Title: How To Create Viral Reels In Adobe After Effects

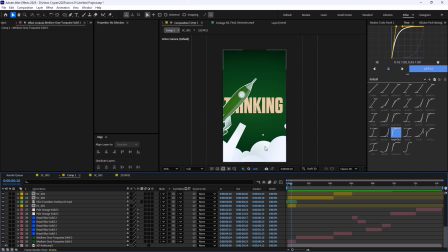[4:02]
the text that i have in here and the rest of the elements you can always use the tint effect to make them sort of natural and this will not hurt your composition so every time that you see the element is not fitting your design you can just add a tint effect and make it black get white this will simply fix the issue and in here
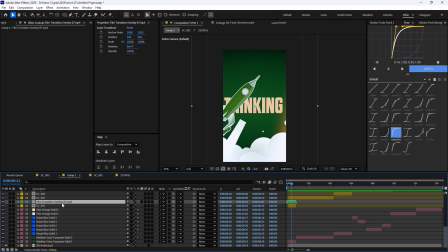[4:21]
when we move i have simply just added a film transition overlay to make this
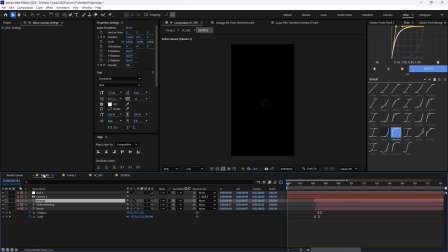[4:27]
scene a bit better to emphasize it a little bit more
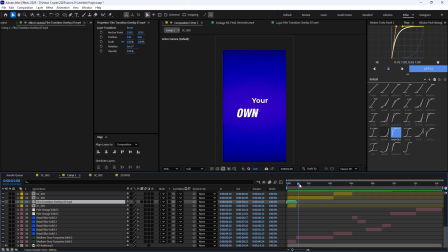[4:32]
and then we're going to move towards the second scene which i think is pretty cool
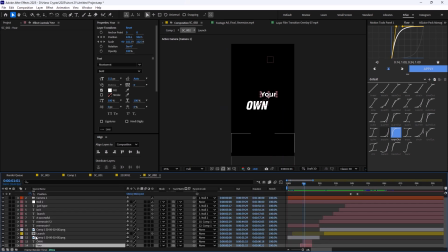[4:36]
so in here as usual i i have started with the text so your own and these were just animated by a simple position and scale so as you say i didn't really animate any um you know range selector or adding any property into the text it's just they were just animated simple by
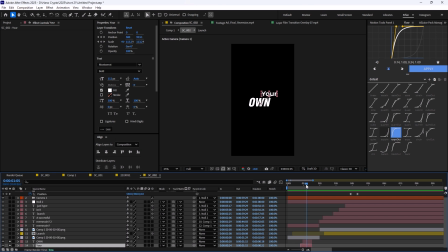[4:55]
adding a position and scale as i have said this is just a simple simple animation that you can start and make your uh make reels with it
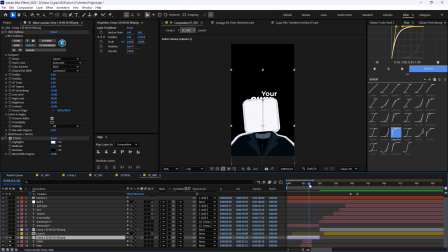[5:04]
and but another cool trick that i have done in here was that i have decided to add and sort of an collage
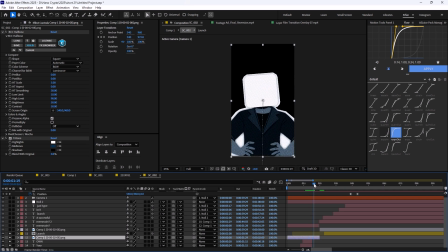[5:13]
businessman in here to cover the text for the next scene so this was something like this when it goes down we'd have we'd have a situation like this and as always the colors were like this and i have to say to add a half tone to make it sort of like in collage
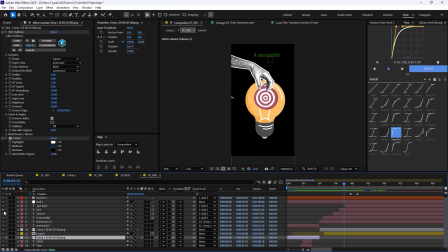[5:31]
style and in here again as you see we have a hand so let me just open
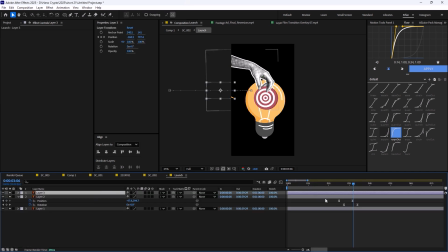[5:36]
the composition and again you will see that everything is done by just a simple position keyframe nothing in here is just made with an extra you know or complicated effect everything is here is just super simple
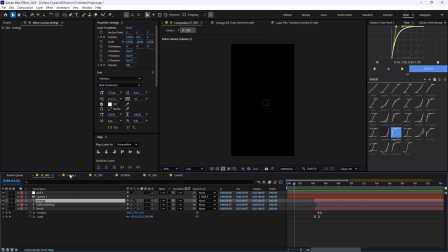[5:53]
and then again I try to go with the color that is matching the
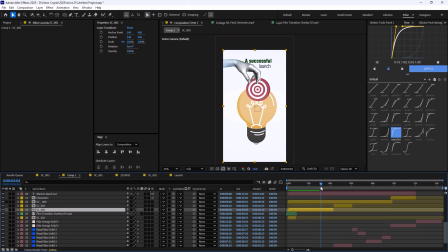[5:59]
overall design that we have in here which was I think blue so like sort of
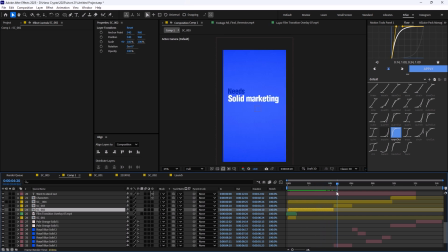[6:05]
like this and and then moving towards the next scene you will see that I have a
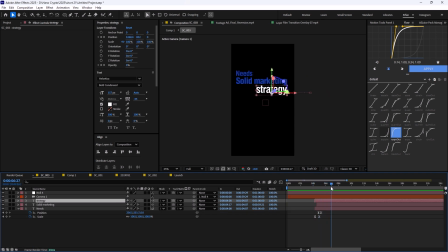[6:12]
neat solid marketing so here this was also
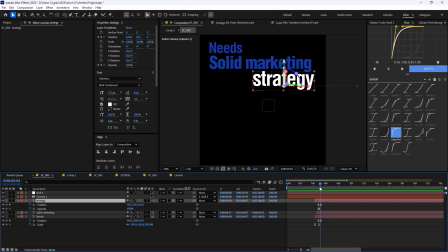[6:17]
simple I have decided to use them to animate it with simple position however I have decided to add a fill effect and change the fill color to white once they show
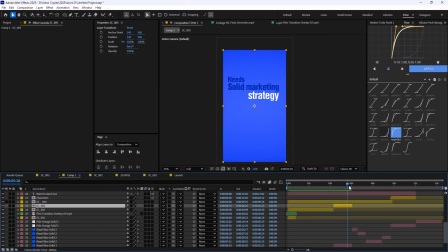[6:26]
up to create a sort of you know creativity something like this
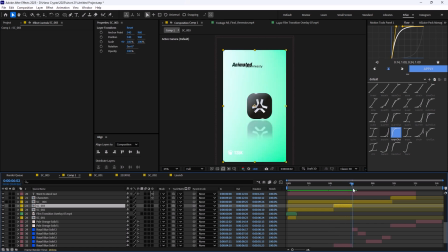[6:30]
and then I have just showcased some of the recent works
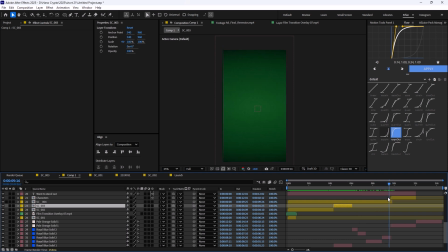[6:35]
in here for the clients and you can see that these are just showing up frame by frame and lastly it's just again something some of the coins popping up and
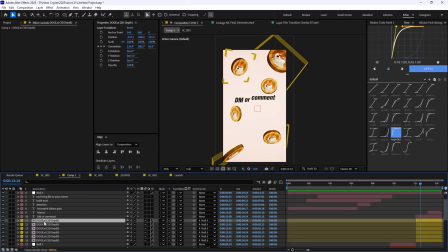[6:49]
then on the last scene as you see i have just animated some coins with the help of the extrude plugin that i have explained a lot in my recent tutorials you can watch that out and you can just basically select an image or anything and this will just
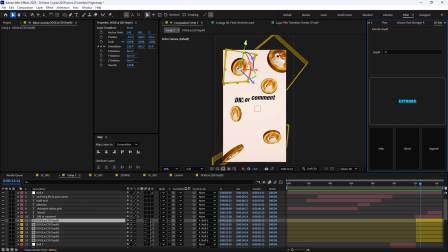[7:04]
use the index expression to copy them and place them in the time and this will give you an illusion of 3d and lastly they're just rotating by their
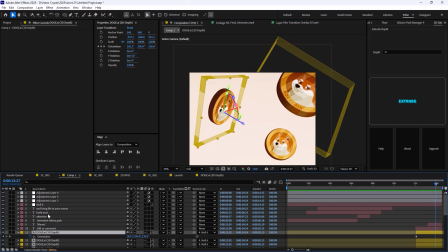[7:12]
simple orientation to create the feel of the movement now about the effects i just basically use a shake effect
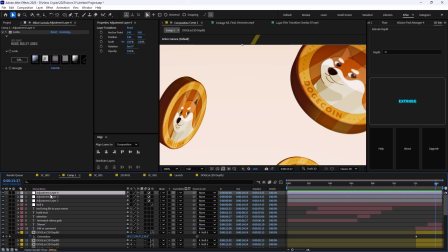[7:21]
one grain that you see in here and lastly i use the looks to color grade the
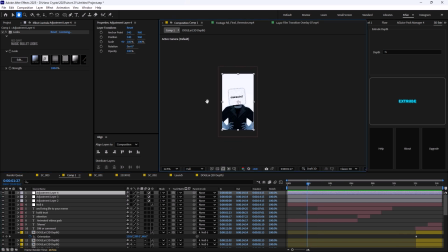[7:31]
overall graphics in this composition now this animation is very simple i have already said it in the beginning of the video and if you want to make this type of animation to make money with it it's pretty simple it's pretty straightforward process but if you want an in-depth tutorial you can just
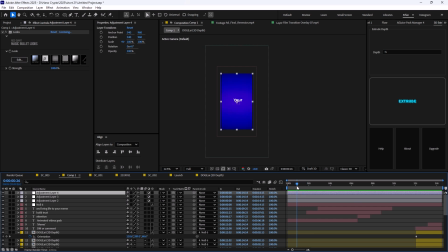[7:50]
comment in depth and i will make it from scratch to show you how easy it is to make this type of animation and here we are at the end of this video and i hope you have enjoyed it if you have enjoyed this video don't forget to leave out a like and subscribe
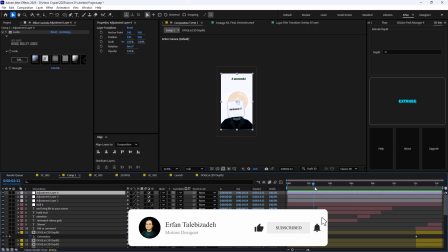[8:03]
for the channel as you would help me out a lot thank you so much goodbye